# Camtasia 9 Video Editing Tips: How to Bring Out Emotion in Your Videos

Hey guys, how's it going? It's Jewel Tolentino here. All right, so in this video, I'm gonna be showing you guys how to create an emotional effect in your videos using Camtasia 9.
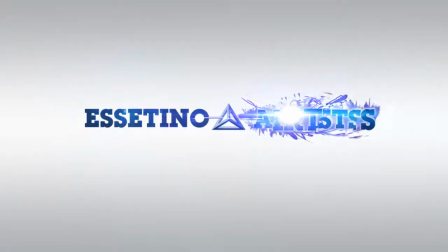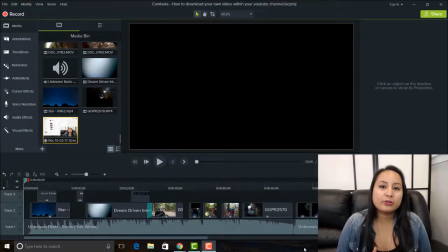[0:18]
All right, so there are many ways to create an emotional effect in your videos, and I'm gonna share one of the methods that I use in our dream-driven episodes, and it's really important, for me at least,
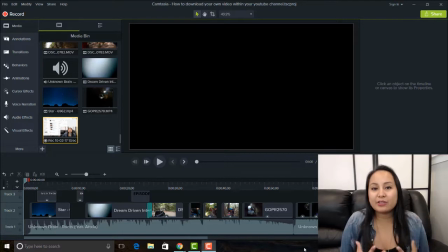[0:33]
to create an emotional feeling in the video when someone is watching our dream-driven episodes, because when you make someone feel something, whether it be excited, sad, they enjoy the video more.
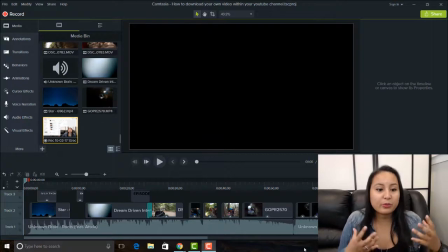[0:50]
It makes it more exciting and enjoyable. So what I try to do in our videos is I try to create an emotional effect of inspiration, being driven, motivation, that type of a feeling in our episodes that we call these dream-driven episodes.
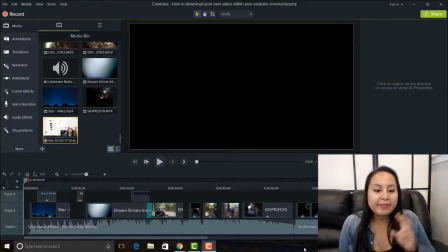[1:10]
And I'm gonna share with you the beginning part of one of these episodes, and they usually come out on Fridays, and they're usually adventures, like outdoor adventures that we do. And I'm gonna show the beginning part,
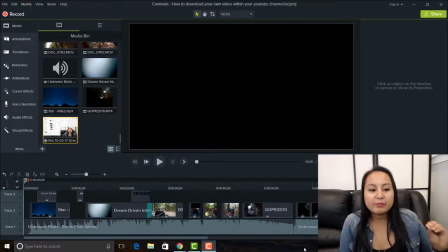[1:25]
and I'm gonna show you what I mean when I'm talking about creating an emotional effect in your videos, and I'm gonna show you how to do it after. So I'll just play it here.
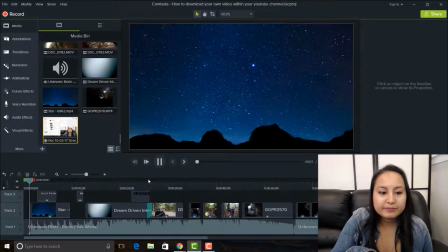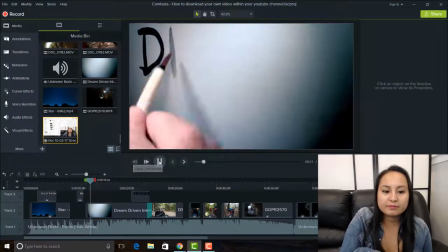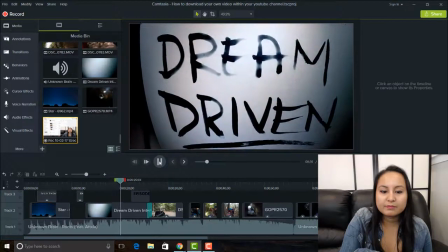So that is sort of like the first 25 seconds of the video.
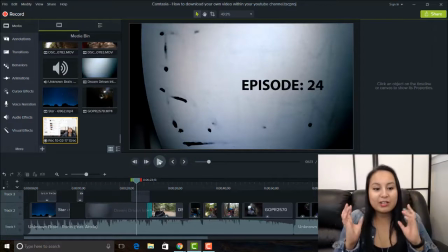[2:05]
So as you can see, if you've got that, you know, playing in your headphones, I've got an emotional song, I've got an inspirational quote, that it creates emotion, and that's what I want the viewers to feel when they're watching these dream-driven episodes. This episode actually has not been released yet.
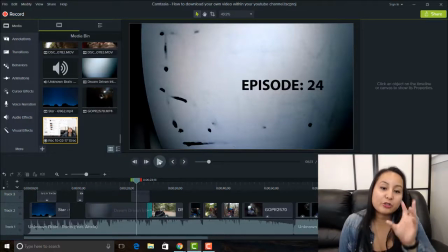[2:22]
When this video comes out, this dream-driven episode, episode 24, will come out on Friday. So if you're watching this on the Wednesday that this is being released, this video will be released 2 days after on Friday.
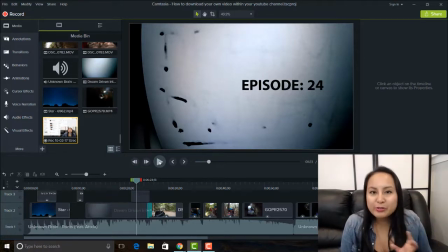[2:36]
And if you're watching this anytime, just type in dream-driven episode 24 and you should get this video. I'll also put it in the description below. So what I do to create an emotional effect is a couple of things.
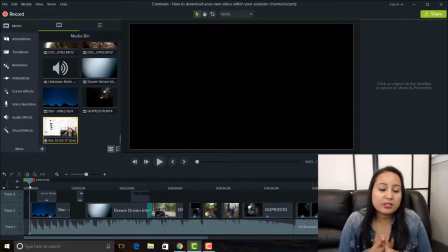[2:51]
First thing is the song. The song is very important. It will set the whole tone and mood of the entire video. Two, what I've added is an inspirational quote.
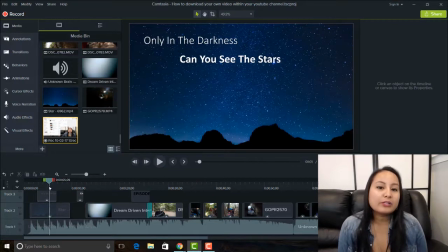[3:06]
So the quote here is, "Only in the darkness can you see the stars." And that is a quote by Martin Luther King. And the reason why I chose this specific quote for this video is because in the video,
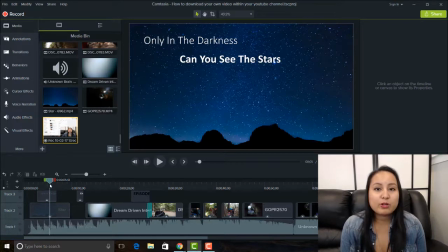[3:24]
the adventure that we're doing is we're going into this cave adventure. We're actually doing this cave rappelling experience where we went, like, I don't know how many stories down into the ground. These are caves that are thousands of years old. And we basically went exploring in this cave for like 6 hours.
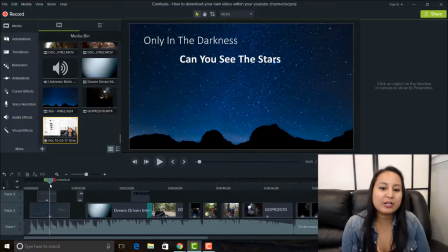[3:43]
And it was a crazy experience. Definitely tests your fears and really what you're comfortable with, actually what you're not comfortable with, heights, darkness, that whole thing. And so that's why I chose this specific quote to go with this video, because it all goes with the theme of everything, right?